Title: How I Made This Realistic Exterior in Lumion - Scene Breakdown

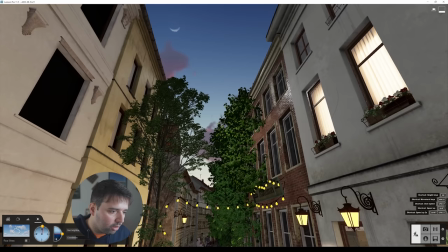my son is setting on this area i added as well one last light here
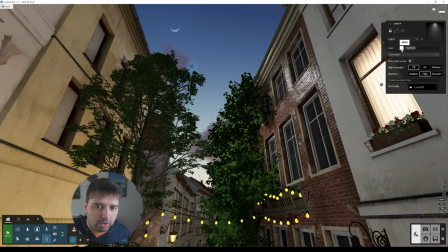so with this color okay so it's white the color
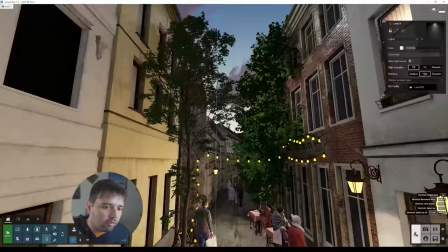and with the brightness about here as you can see and it's pointing this way
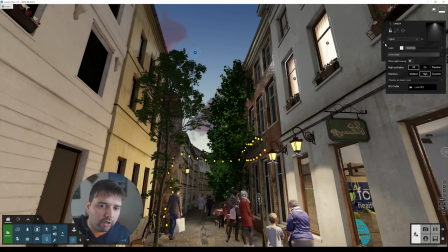just to create some extra highlights on this tree here so if i let's say that i remove the brightness here so i kind of lose all of these highlights so if i put it back so you can see that it
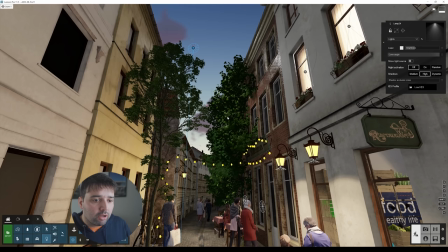gives me some of the highlights on the building some highlights on on the trees which make it look quite nice so again sometimes you need to do some tricks with with lighting you cannot just simply trust that lumen will do everything for you with uh with effects and all the lighting so
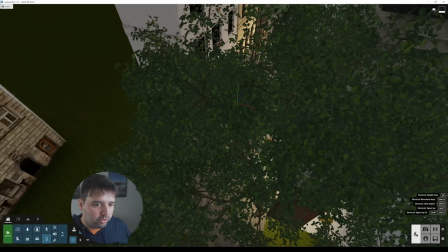you also need to create these little tricks with the light to make your scene look better so and that's it you see that this is a very simple
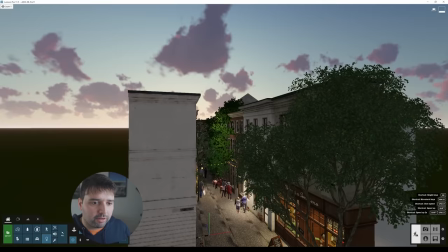scene so we don't have many elements here going around i don't have any roofs here on the top i don't need them apparently and
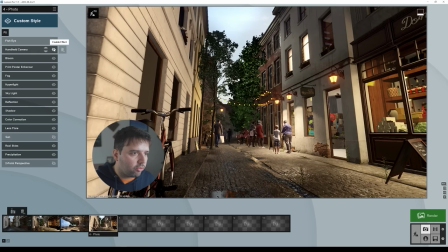now i'll show you the effects so now here inside photo mode i'm going to show you what i did here so
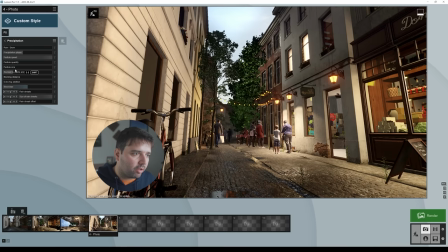let me just disable this handheld camera so we can see better and i added this precipitation
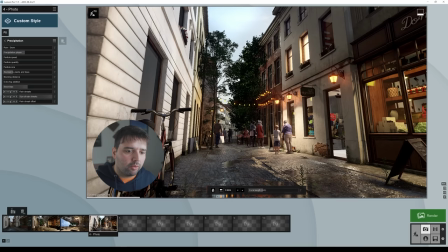effect because it does look good when you add this precipitation phase you see with this
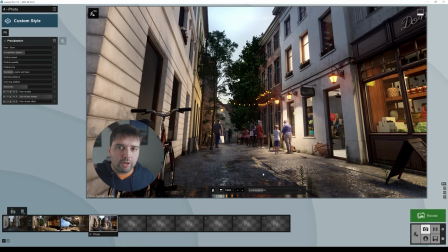wet floor like it just rained it creates some of the reflection from the building and on evening scenes it looks particularly nice because it has all of these reflections from the lights as well so it does make the scene look a little bit better and by the way you can see now here on
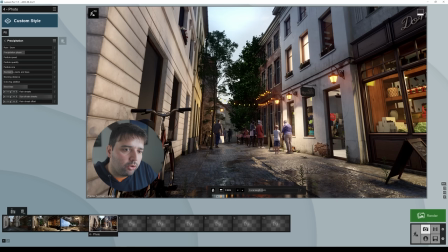the on the render mode you that the effect that this light has you see this little highlight so it's not a super bright light but just enough to give a little bit of separation here on these
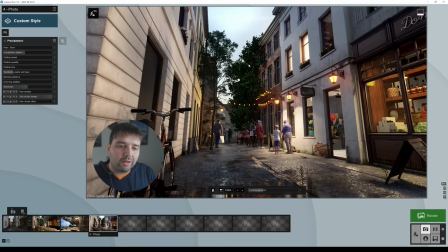elements so it's not completely dark all of this area so you can see clearly the type of vegetation here
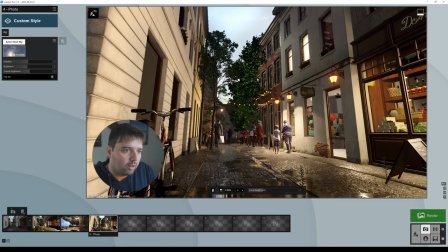so i used real skies and for this one i use a sunset and it's this one okay sunset six for the settings i didn't change much as you can see just made the brightness of the sky so because if you change the brightness here on this first slider it will be the brightness
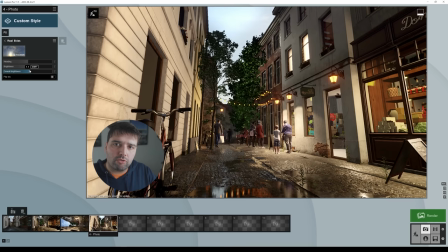for the the the skylight on the on the on the scene itself but this
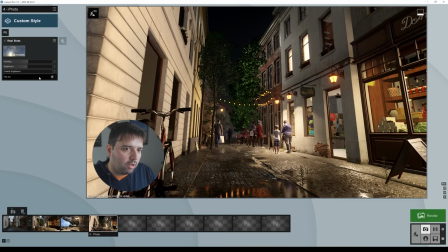one the second one it's just for the sky so if you increase or decrease it will just affect the sky as you can see here so just affects the sky itself
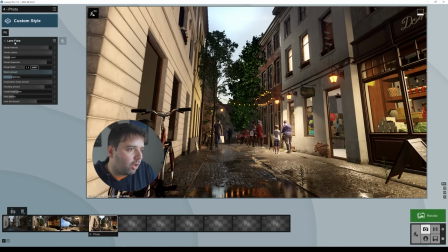so i'm gonna leave it like this then we have here lens flare i like to use the lens flare so you can have this bloom effect here a little bit and not only that sometimes
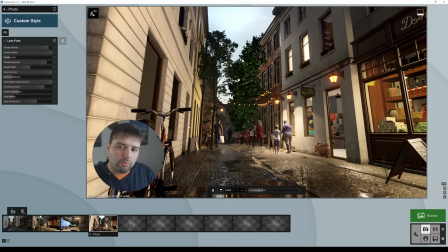i like to have this anamorphic tricks you know when you have this uh
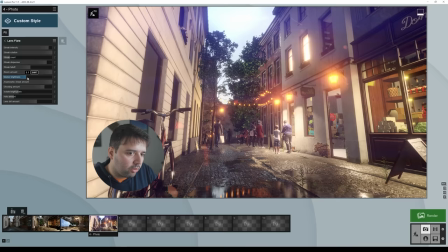horizontal blue lines you can set them here so you can see here if I increase so I'm going to increase this all the way to the maximum and if I reduce this so you see this little lines here of course now this is exaggerated but sometimes
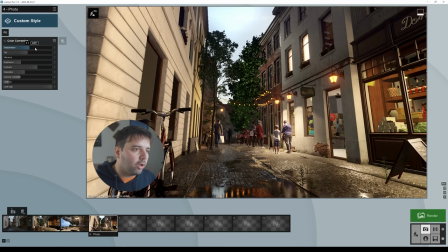it's nice to have this if it's a creative decision okay next we have color correction so here i just made the scene a little bit warmer so 0.1 i left the tint at zero the brightness i
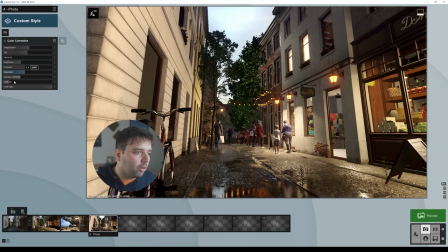decreased i think it was at 0.5 i decreased to 0.4 and the contrast 0.7 so i also increased here the limit low a little bit and this will make the shadows a little bit darker
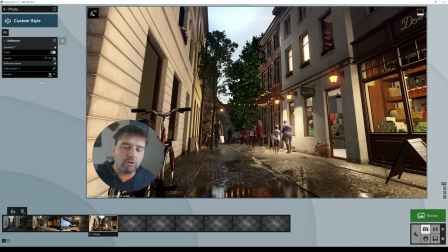next the reflection before checking the reflection there is one important thing about the reflection that you should know and you see this preview if
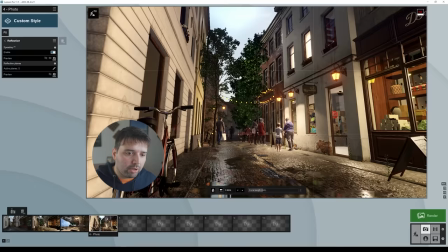it's like this normal quality it will be all the time displaying the the if you set here high quality the high quality reflections and it will make your scene as you can see it's already lagging a little bit to make your scene the performance of your scene slower and you don't want that right because you
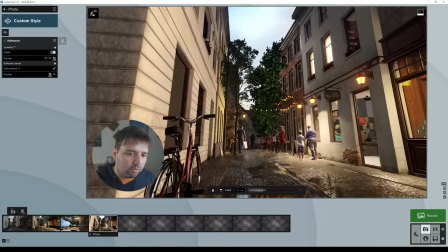want the highest quality reflections in the final render it doesn't matter so much here in the in the photo mode so you can just set is
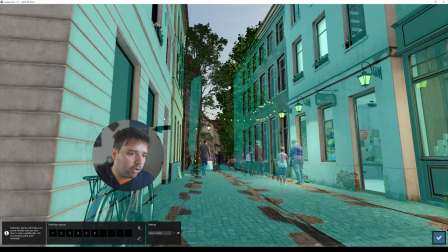to none okay and now it's much much much faster as you can see and
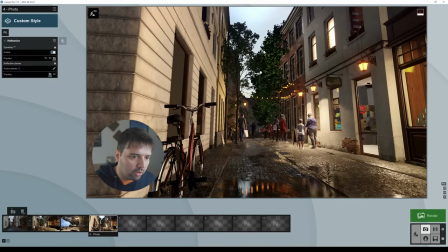this i just set up a couple of reflection planes especially to the to the windows and to the facade to the ground so just a couple of them
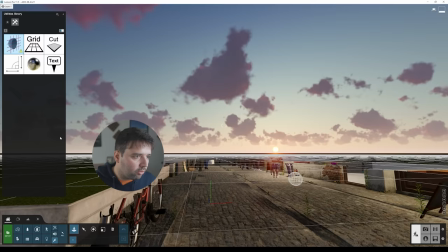speaking of reflection don't forget to go to the utilities and
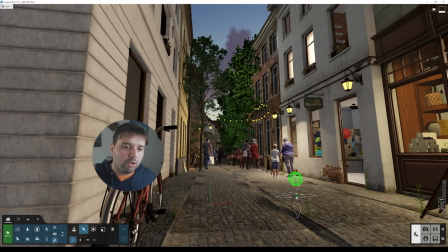always add the reflection control okay this way it will be easier for you to set up the materials because it will show accurately the reflections and it will help as well with
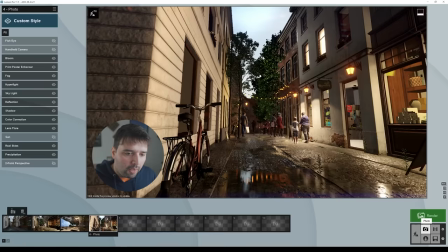the reflections of round objects like this bicycle for example all of this
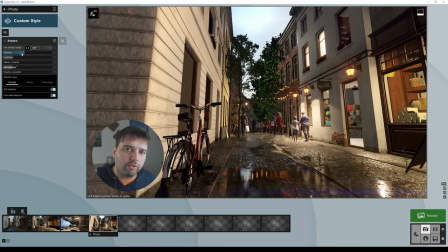so going back here now for the shadow this coloring I just to create a little bit of tint of blue tint and brightness left it about here the interior exterior
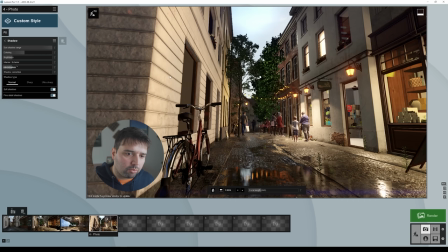I left it at zero but if you want to to to have your interiors brighter you can set up this all the way to the maximum okay and then omni shadow about zero one and that's it just leave normal and have the soft shadows
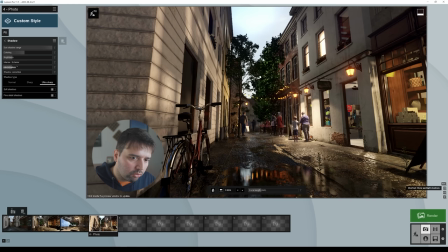and fine detail shadows because if you don't leave this and go to ultra sharp for example
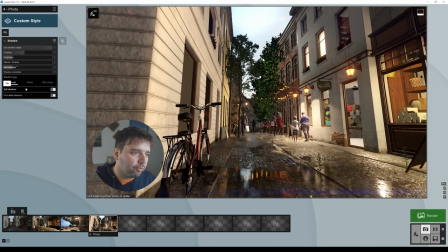the shadows will be way sharp and they don't look so realistic so
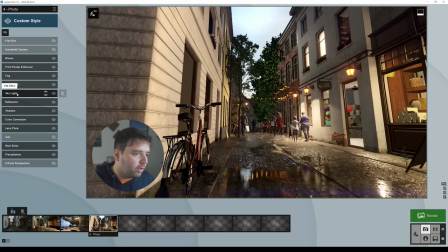it's always better to leave these two options on and normal here
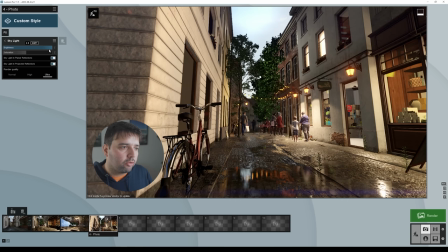on the shadow type then skylight here i wanted the most possible amount of sky so i left it at two so
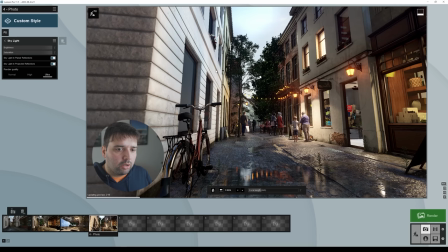all the way up and i left this at zero nine because i still want to have some blue tint from the sky in my shadows so i left it here if i look all the way you will see that my shadows are way too blue if i leave it at zero i don't have any
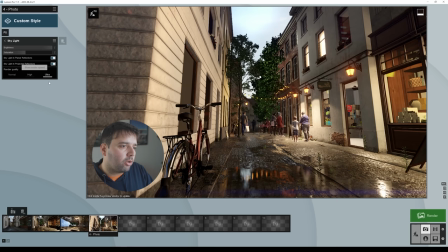blue from the sky so i figured that zero nine was a good balance and for the final render i leave this at ultra